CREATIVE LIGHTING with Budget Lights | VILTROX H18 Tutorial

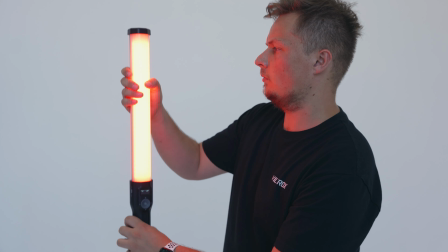[0:00]
I think every time that you go out filming, you need that one versatile battery-powered light that you can bring on every shoot, just in case you need a bit of extra key light, backlight,
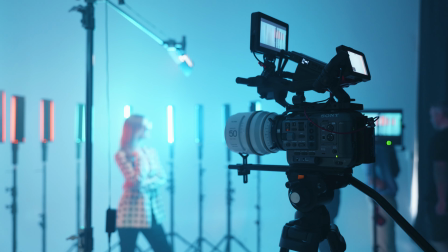[0:08]
or even a product light. One that you can easily handhold, get great results with, and most importantly, have fantastic battery life. Today we're taking a look at the latest light from Viltrox, the H18, which is an LED light stick.
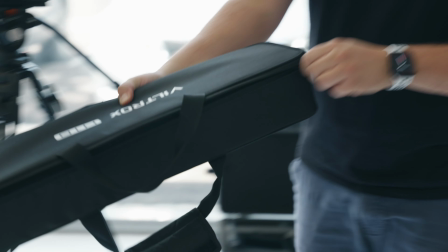[0:20]
This form factor is very handy to use, it's versatile, and you can achieve a wide variety of different looks. The light stick is double-sided. It has a mix of warm and cold white LEDs on one side and RGB LEDs on the other.
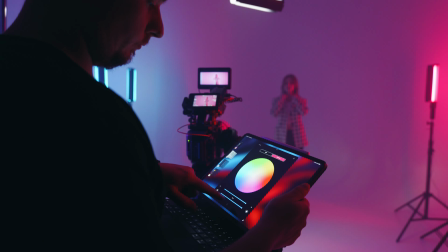[0:32]
Firstly, I'll show you a few creative looks that I've achieved with these lights, and then we'll run through these specs,
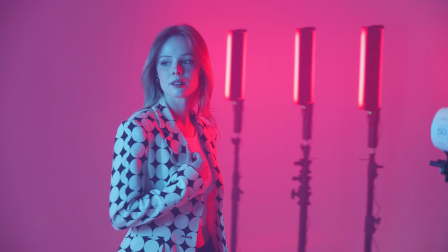[0:37]
all these settings, and the details on how to set up these lights yourself by using the onboard controls or the Bluetooth app.
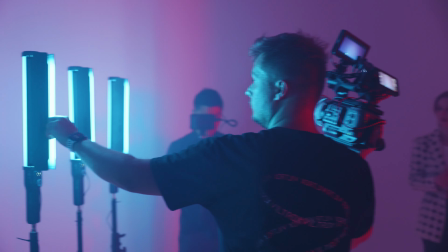[0:43]
The H18 light stick has built-in diffusion, which will give you a nice soft light. The light stick has a wide beam angle, which will work well with lighting up larger spaces, but there are also bundles included in this kit.
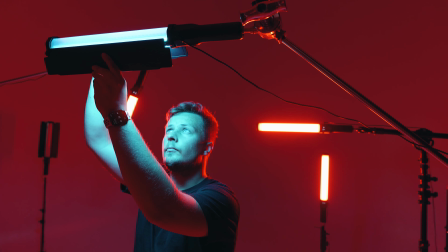[0:53]
Bundles are a fantastic addition to help shape the light and have less unwanted spill.
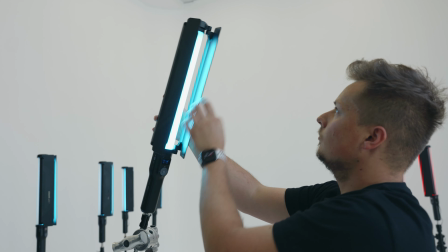[0:58]
Depending on which side of the light is being used, the bundles will have to be popped off and rotated accordingly.
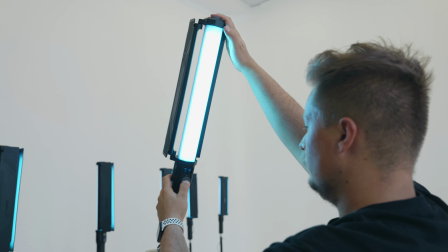[1:03]
Having bundles with these lights makes the light very versatile, so they can be used in a lot of different scenarios, like a product shoot, fashion shoot, and also music videos.
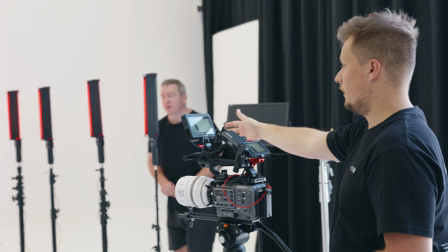[1:12]
For example, when filming in a white studio, we might want to light up the background a different color than the model.
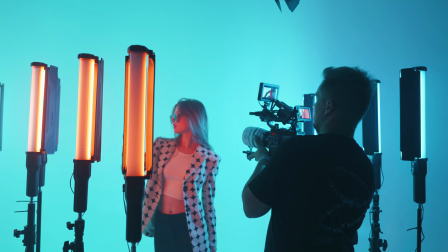[1:18]
In that case, we'll close down the bundles and aim the light at the model, and for the background lights,
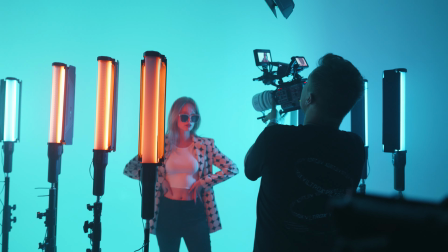[1:23]
they can have the bundles open as wide as possible to light up the studio walls.
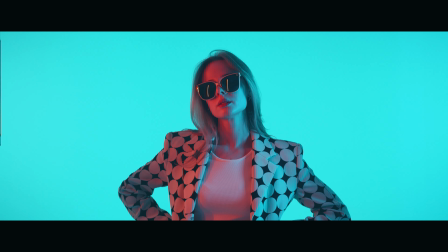[1:27]
In this scene, I have two lights facing the white studio wall to create a teal background, and I have a few foreground lights.
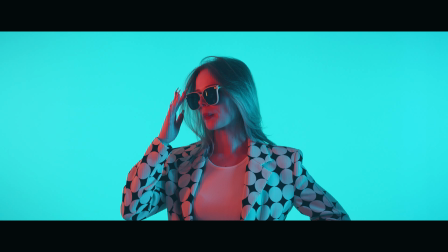[1:33]
One side is the same color as the backdrop and the other has a warm orange tone. This sort of look can easily be achieved with only 3 lights, but I really like multiple light reflections in the sunglasses,
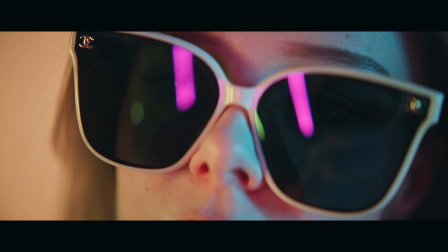[1:43]
so I've positioned a few of the H18 around each side. I've created a few different looks in the studio to show you the possibilities of these lights.
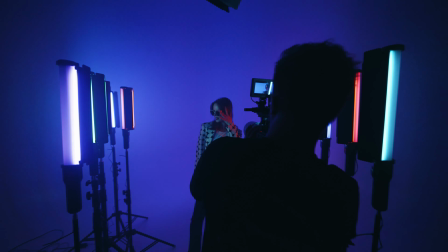[1:51]
For some of the looks, I've used 11 H18 lights, for others only 2.
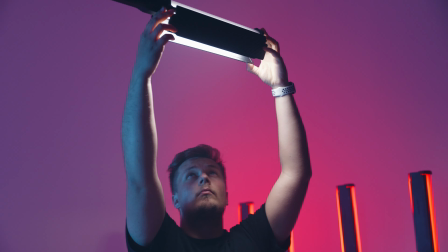[1:55]
Using fewer lights actually makes you think a lot more about positioning and shaping the lights, as well as the shadows and how to get most out of the lights.
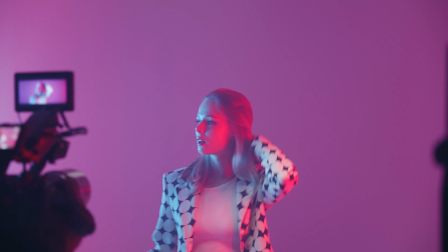[2:03]
So for the first scene, I went for an over-the-top neon party vibe. We got the teal and pink colors in there, but then I wanted to try out the color effects on those lights.
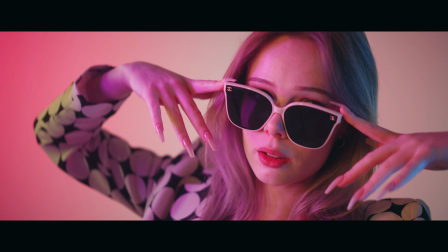[2:11]
So I jumped into the RGB cycle mode. Each light was doing the cycle at a different hue, and because we set up 10 lights around the model,
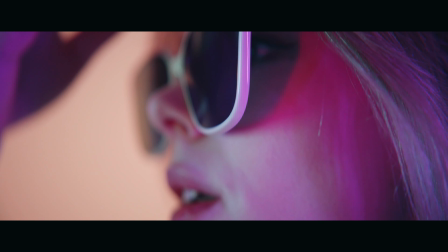[2:18]
you get this interesting rainbow effect where the background is different color to the model and it keeps changing over and over again.
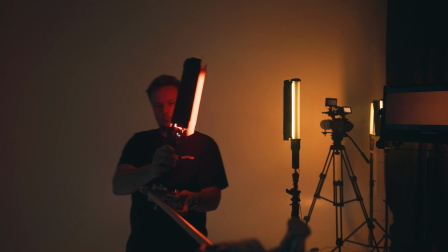[2:24]
Next up, we have downsized our setup. I wanted to create more of a vintage orange and a bit of teal look.
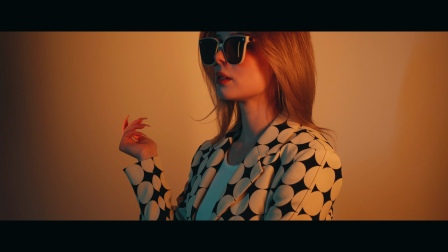[2:29]
This one was probably the most simple setup we had in terms of lights, but it looked really good.
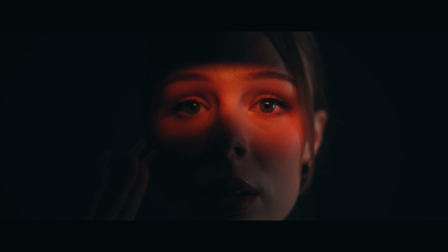[2:35]
For the next scene, I also had limited lighting setup to create more of a moody scene. We had 2 lights, one on the right side of the talent, which was a fill light, and the second was shining a light beam over the model's eyes.
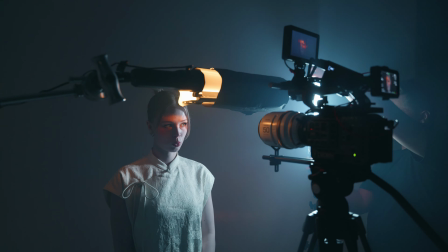[2:45]
The bundles do give us a wider beam, so I put on the black wrap,
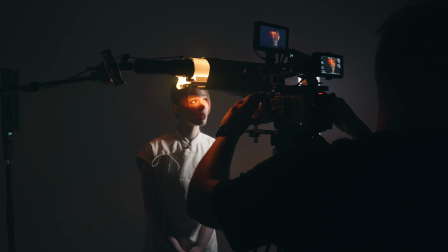[2:48]
which is basically black aluminum foil on top of the bundles, and shaped the light into a thinner and more narrow light beam.
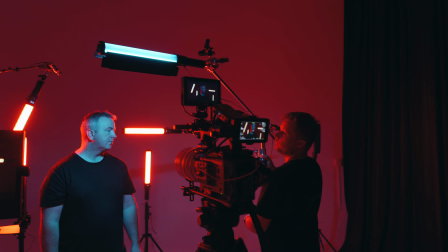[2:55]
And lastly, I wanted to go for more of a cyberpunk music video look for this scene. I have installed a top light on a C-stand, closed the bundles to narrow down the beam.
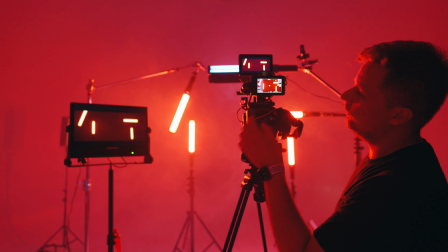[3:03]
That way the key light will only affect the model and it won't spill onto the background. Tube lights are often used as practical lights in shots, so I wanted to see how these lights will look in the scene. So I have positioned 4 lights in the background with no bundles. They create a nice backlight for the model, and we also filled the studio with smoke to create atmosphere,
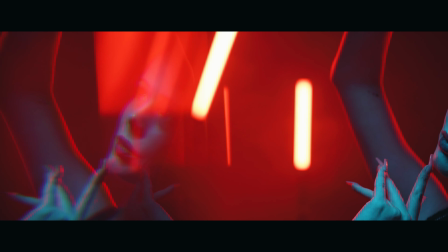[3:21]
and that way you'll see a bit of halo around the lights as they illuminate the fog.
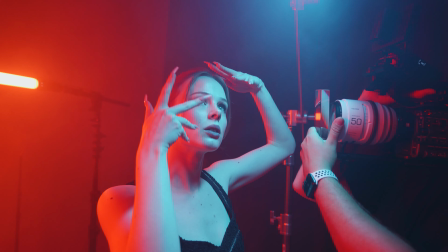[3:25]
The last touch was to use a prism in front of the lens, which created very interesting looking reflections that made this scene look a lot bigger.
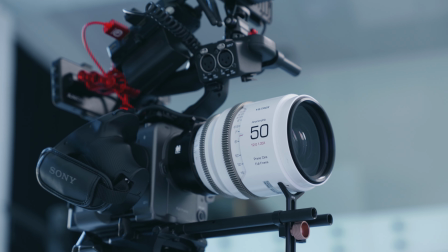[3:32]
Also, the entire day we were filming on the Viltrox 50mm 1.33x squeeze T2 anamorphic lens, which gave us a very organic and natural look.
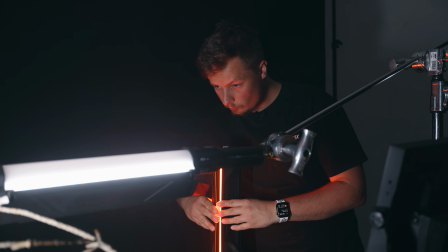[3:41]
When lighting up small spaces or product shots, it's really important to have good control of the light.
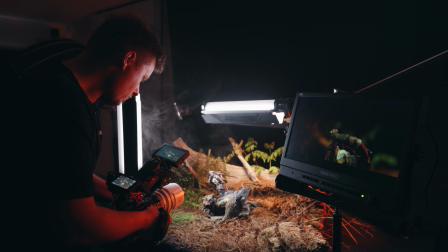[3:46]
So let's jump into a little setup I've made and have a close look how the bundles can help with controlling where the light goes.
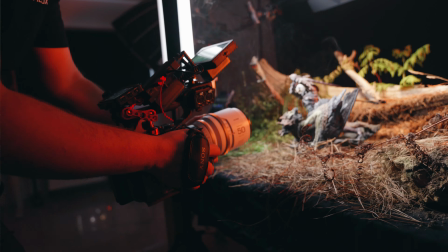[3:52]
We're here in the studio setting up our miniature setup, and we're using 4 of the H18 tube lights,
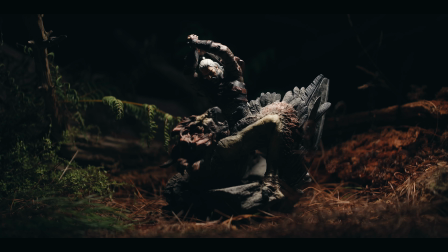[3:59]
and they all have bundles because we have different colors, different color temperatures set to different parts of the scene.
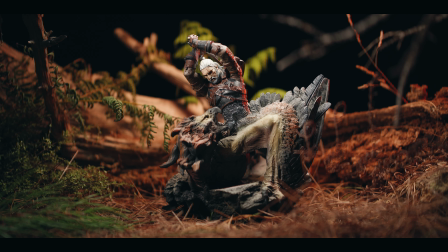[4:06]
So we're trying to create separation in the scene with different colors.
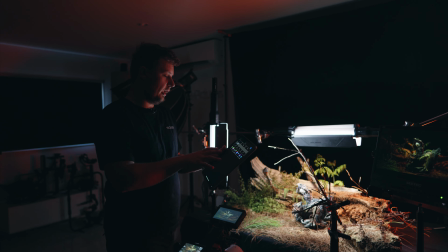[4:09]
So let's take a look at the app. So with the WeLight Pro app, we have individual control over each light.
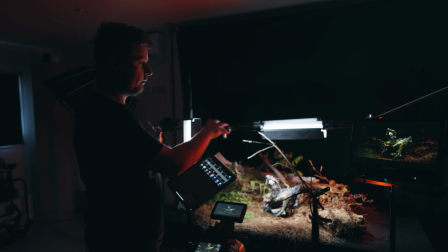[4:15]
So group A we can turn off, and that's our background light. It's affecting everything that we see in the background.
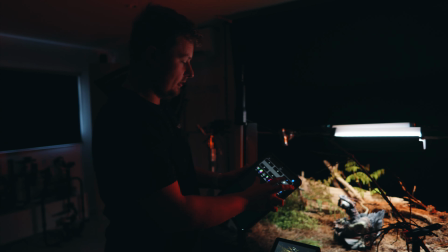[4:22]
Group B is our top light for the character, and group C is our front key lights that's lighting up the character.
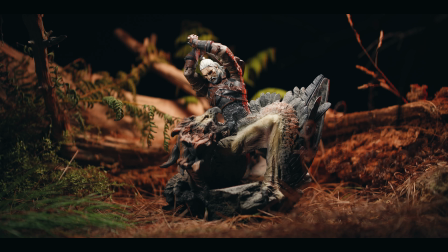[4:28]
And also if we open up the bundles a little bit, that's actually lighting up our foreground elements over here as well. And group D is our backlight or hair lights, just set to an orange color,
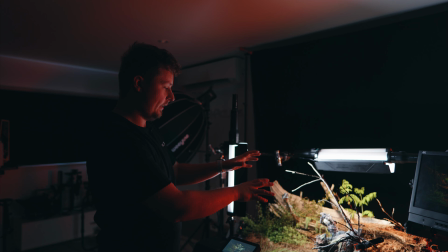[4:40]
and it's giving a nice backlight right on the side of the character. So let me now show you how much the bundles affect this little scene.
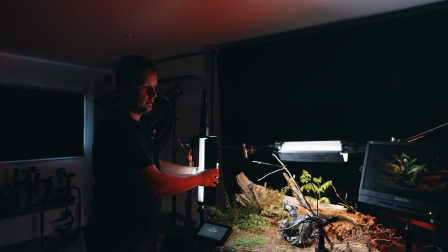[4:47]
If we have them open or just take off the bundles, basically we have less contrast in the scene.
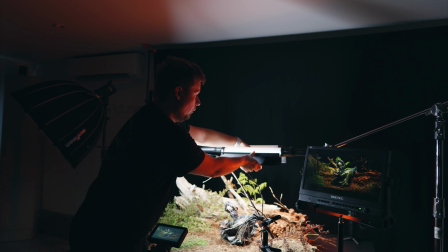[4:53]
The light spills everywhere, and also color temperatures mix. So we have the cold white up here warm white affecting the background,
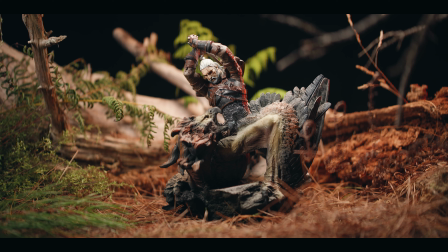[5:01]
but now that we open the barn doors, you don't have this color separation, you have less contrast.
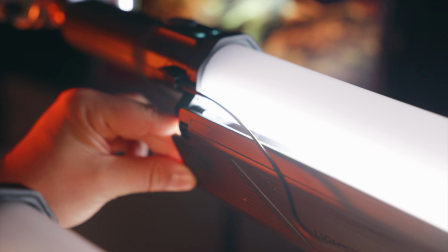[5:06]
It doesn't look as nice as with the barn doors actually focusing in on the character and just on the background and just on the foreground.
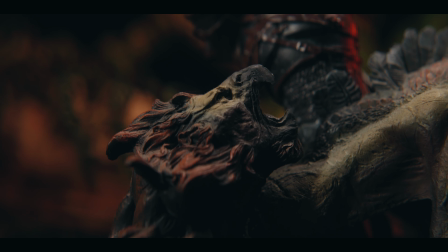[5:13]
So it looks a lot better with the barn doors on. And lastly, after we set up all the lights,
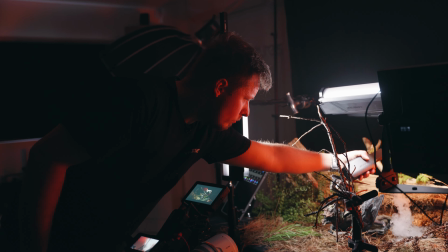[5:18]
we're going to use a little smoke machine and create a little bit of low hanging fog just to add a little bit more detail into the scene.
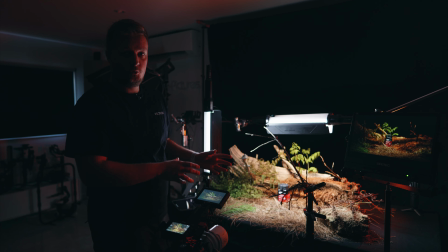[5:25]
So this sort of a lighting setup is also perfect for doing a product shoot because it allows you to control the lights
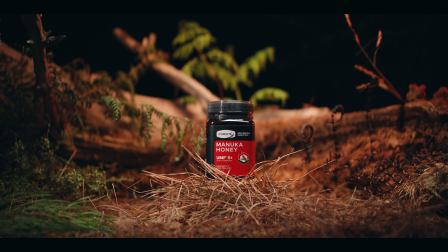[5:30]
individually rather than having one big soft box that's kind of diffusing the light all over the place,
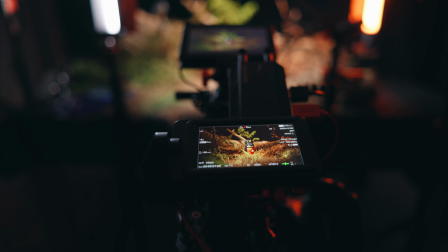[5:36]
but also lighting everything up too much. So this gives you a lot more flexibility and control to create your scenes.
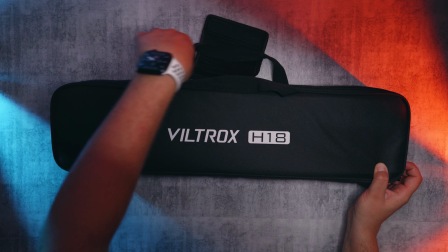[5:41]
Apart from the barn doors, in the box you also find the carrying case that fits the H18 light with a power cable and a mini tripod.
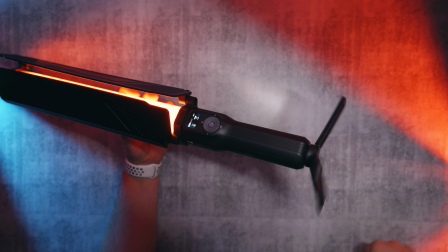[5:48]
Once the lights are fully charged and at 100% power, I have measured 2 hours of constant light in CCT mode 55,000 Kelvin and 3 hours in full power using RGB mode with red color. Keep in mind the battery time might vary depending on which color you choose, but it's still a very impressive battery life.
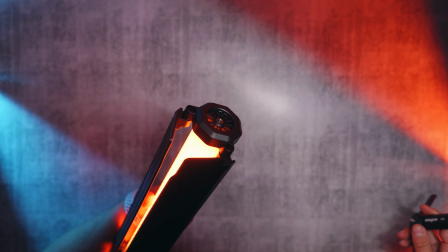[6:06]
The mini tripod that's included is great when you want to put the lights on a table or on the ground. The light itself actually has mounting points on either side to mount the tripod,
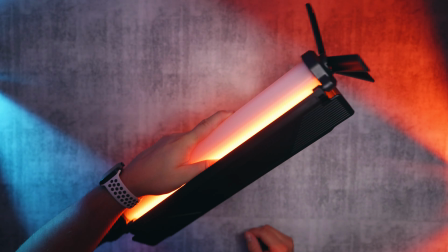[6:14]
so you could flip the light upside down and get the light very close to the ground, which would be handy for product shoots. Having a 1/4 screw thread means you can attach this light onto a light stand, a C-stand with a proper adapter, and also a magic arm.
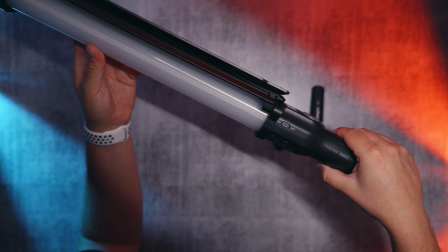[6:27]
Controlling this light is very simple. The on and off switch is on the side. Once the light is turned on, there's a few buttons on the front for controlling the settings and a little display.
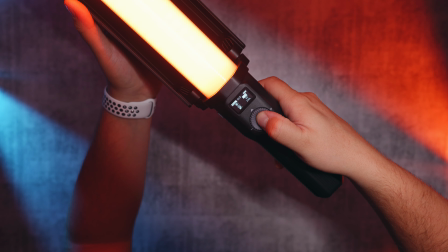[6:35]
By pressing the middle button, you're able to change from the RGB side of the light to the white side.
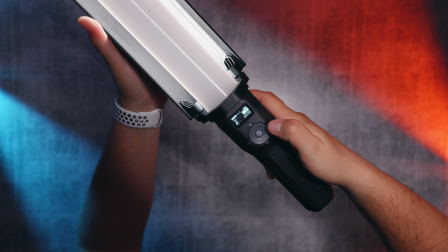[6:40]
When we switch to the white side, which is CCT mode, we'll have two simple options: brightness and temperature.
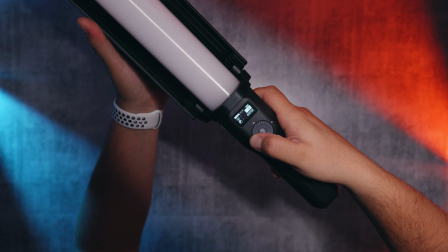[6:46]
You can use the dial to change the settings, or the quickest way to change the settings is to hold down the plus or minus buttons.
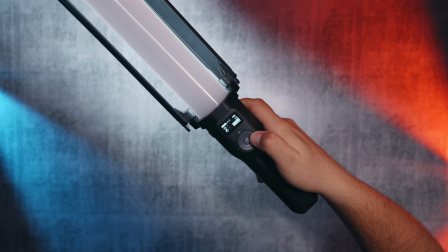[6:52]
In CCT mode, the color temperature can go from 2800 Kelvin all the way up to 6800.
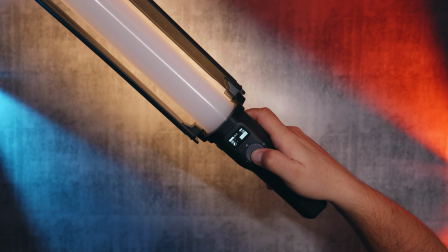[6:59]
If you press and hold the middle button, the light will switch sides to the RGB or HSL mode.
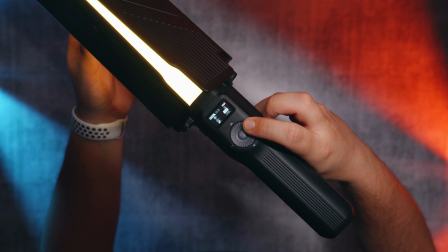[7:04]
Firstly, we have the brightness, then we can adjust the hue, and lastly, the saturation. There are more ways to control the colors on these lights.
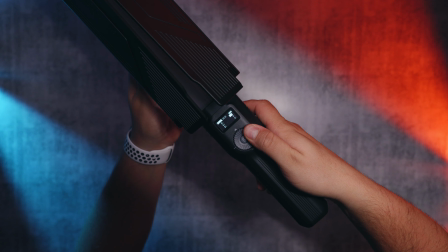[7:11]
If you press the middle button again, we jump into RGB mode, where you can manually adjust the values of each green, red, and blue individually.
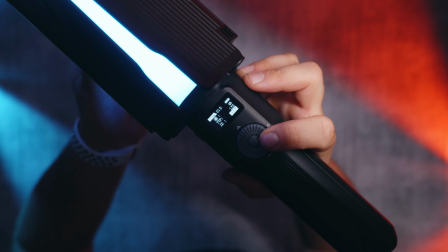[7:18]
Pressing the middle button again will bring us to the gel presets, where we can choose from a variety of Lee and Roscoe gels.
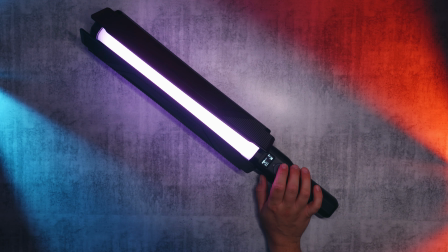[7:25]
Last but not least, we have the scene mode, which has quite a few different effects such as RGB cycle, party mode,
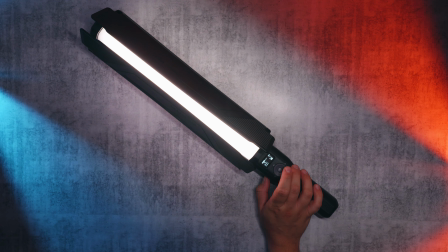[7:31]
breathing, lighting, flash, light bulb, welding, SOS, candle, and fire.
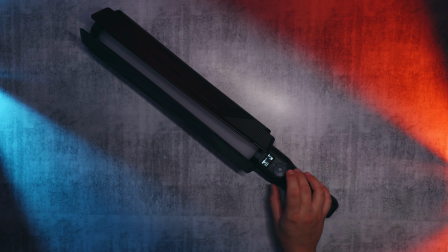[7:36]
Each of those effects has 3 different speed variations. On top of the screen, there is a number and a letter.
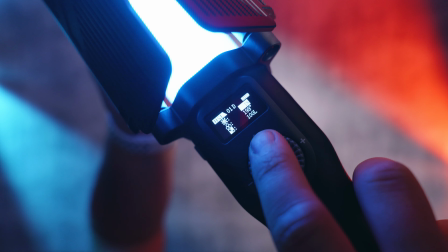[7:41]
This corresponds to the Bluetooth group and channel on the app. To change the groups and channels, press and hold the top button.
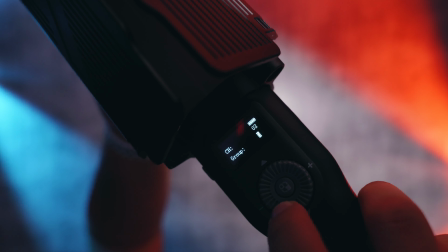[7:47]
There are 19 channels and each has 6 groups, which allows you to individually control 114 lights.
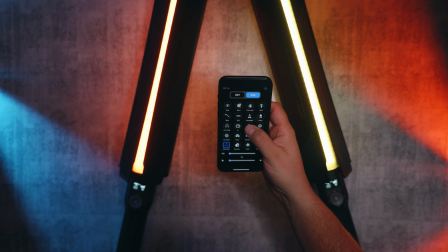[7:53]
But you can also set multiple lights to the same group and channel, and that way you'll be able to control them together.
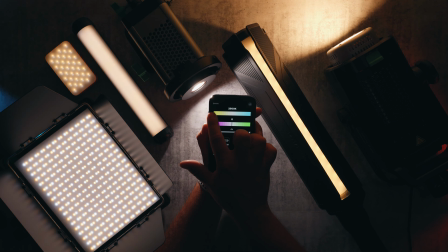[7:58]
A cool thing about using this app and being in the Viltrox ecosystem of lights is that they all seamlessly connect to each other.
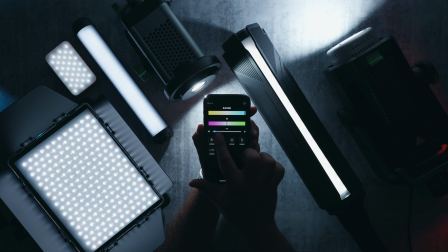[8:05]
So lights like the Ninja 10, Ninja 20, the WP35 panels, the K21 tubes, and even the pocket light can all be grouped together and controlled from the same app. Now let's quickly break down my lighting setup here.